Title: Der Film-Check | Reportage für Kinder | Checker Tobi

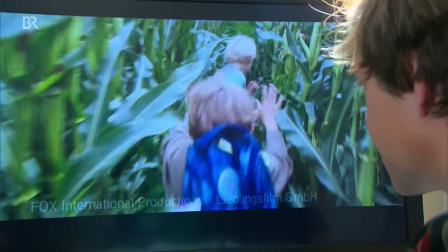21:16 Man kann hier die Szene, wenn sie hier durchs Feld laufen, nehmen.
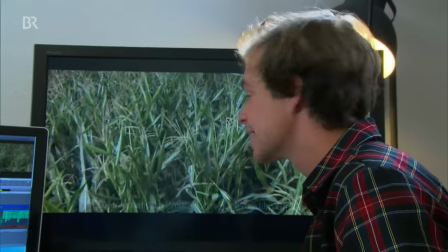21:23 Durch die Musik kommt voll Tempo noch mal rein. Genau. Und dann wird's spannender und aggressiver.
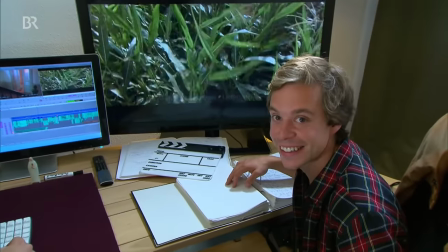21:29 Du weißt genau, da passiert irgendwas. Man kann das auch in eine ganz andere Richtung bringen.
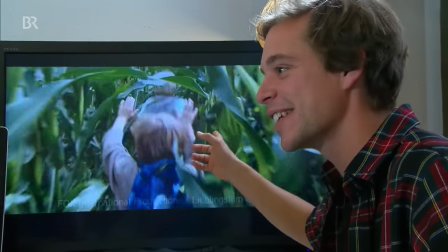21:36 Jetzt eiern sie eher so durchs Feld.
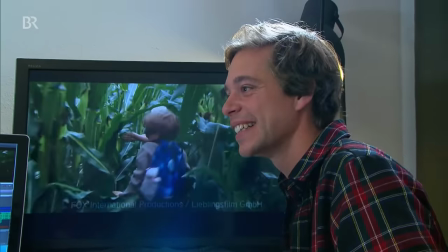21:42 Plötzlich ist es eine Komödie. Das hat nur die Musik verändert. Du hast nichts an den Bildern getan. Nicht alles, was in Filmen echt aussieht, wurde so gefilmt. Oft nehmen die Filmemacher nur einen Teil wirklich auf und bauen sich den Rest des Bildes mit digitalen Tricks am Computer zusammen.
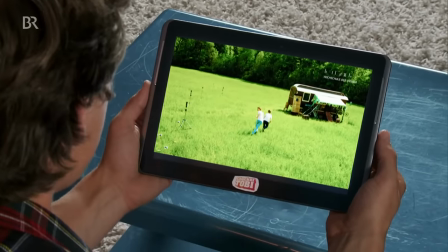22:02 Guckt mal hier. Das haben die wirklich aufgenommen und dann Stück für Stück ergänzt. Die Filmemacher nennen das Visual Effects, oder kurz VFX.
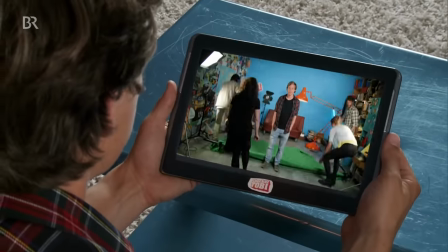22:22 Und guckt mal hier. Wichtig bei diesen Tricks ist der Green Screen.
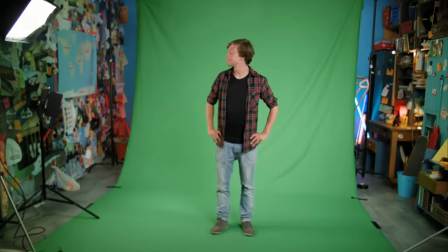22:28 Das ist ein gleichmäßig gefärbter grüner Spezialstoff. Die grüne Farbe können die VFX-Spezialisten durch andere Bildteile ersetzen.
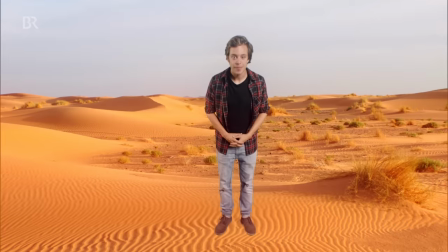100 VFX-Spezialisten ein bis zwei Jahre lang, bis der Film so perfekt aussieht.
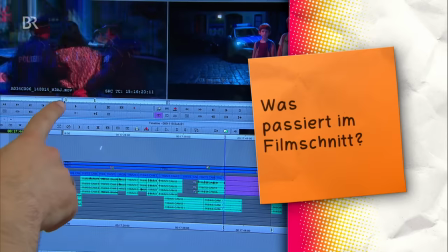22:55 Im Filmschnitt schneidet der Cutter die besten Szenen zusammen, unterlegt sie mit Musik und fügt Spezialeffekte hinzu. Gecheckt. Und bitte. Jetzt noch die Antwort auf die Mitmachfrage.
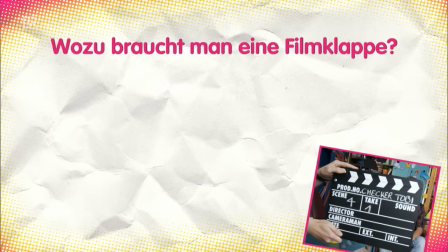23:09 Ich wollte von euch wissen, wozu braucht man eine Filmklappe? A, damit Bild und Ton synchron sind.
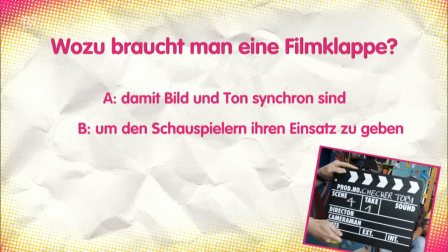23:15 B, um den Schauspielern ihren Einsatz zu geben. Oder C, damit alle am Set die Klappe halten. Na, habt ihr die Antwort vorhin entdeckt?
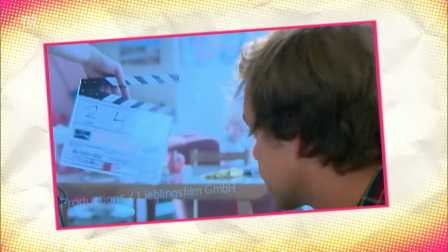23:23 Wenn man dieses Bild nimmt, wo die Klappe geschlossen ist und diesen Ton zusammensetzt, dann weiß man, das ist synchron.
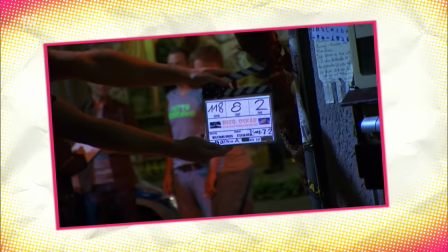23:31 Okay. Richtig ist also Antwort A. Der Cutter braucht die Klappe, damit die getrennten Bild- und Tonspuren wieder synchron werden. Und bitte. Danke aus. Feierabend.
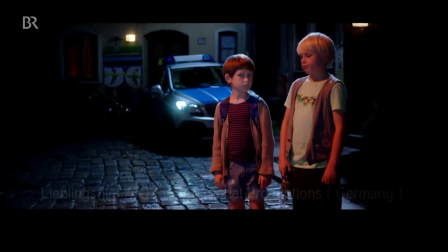23:46 Stopp, noch nicht ganz. Die fertige Szene mit mir als Polizist noch. Und da bin ich.
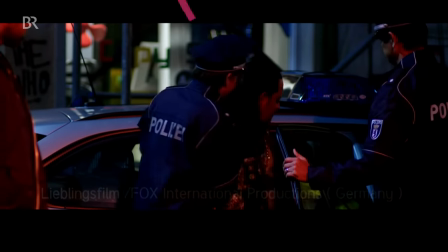23:53 Ihr macht's mal gut. Bis zum nächsten Mal.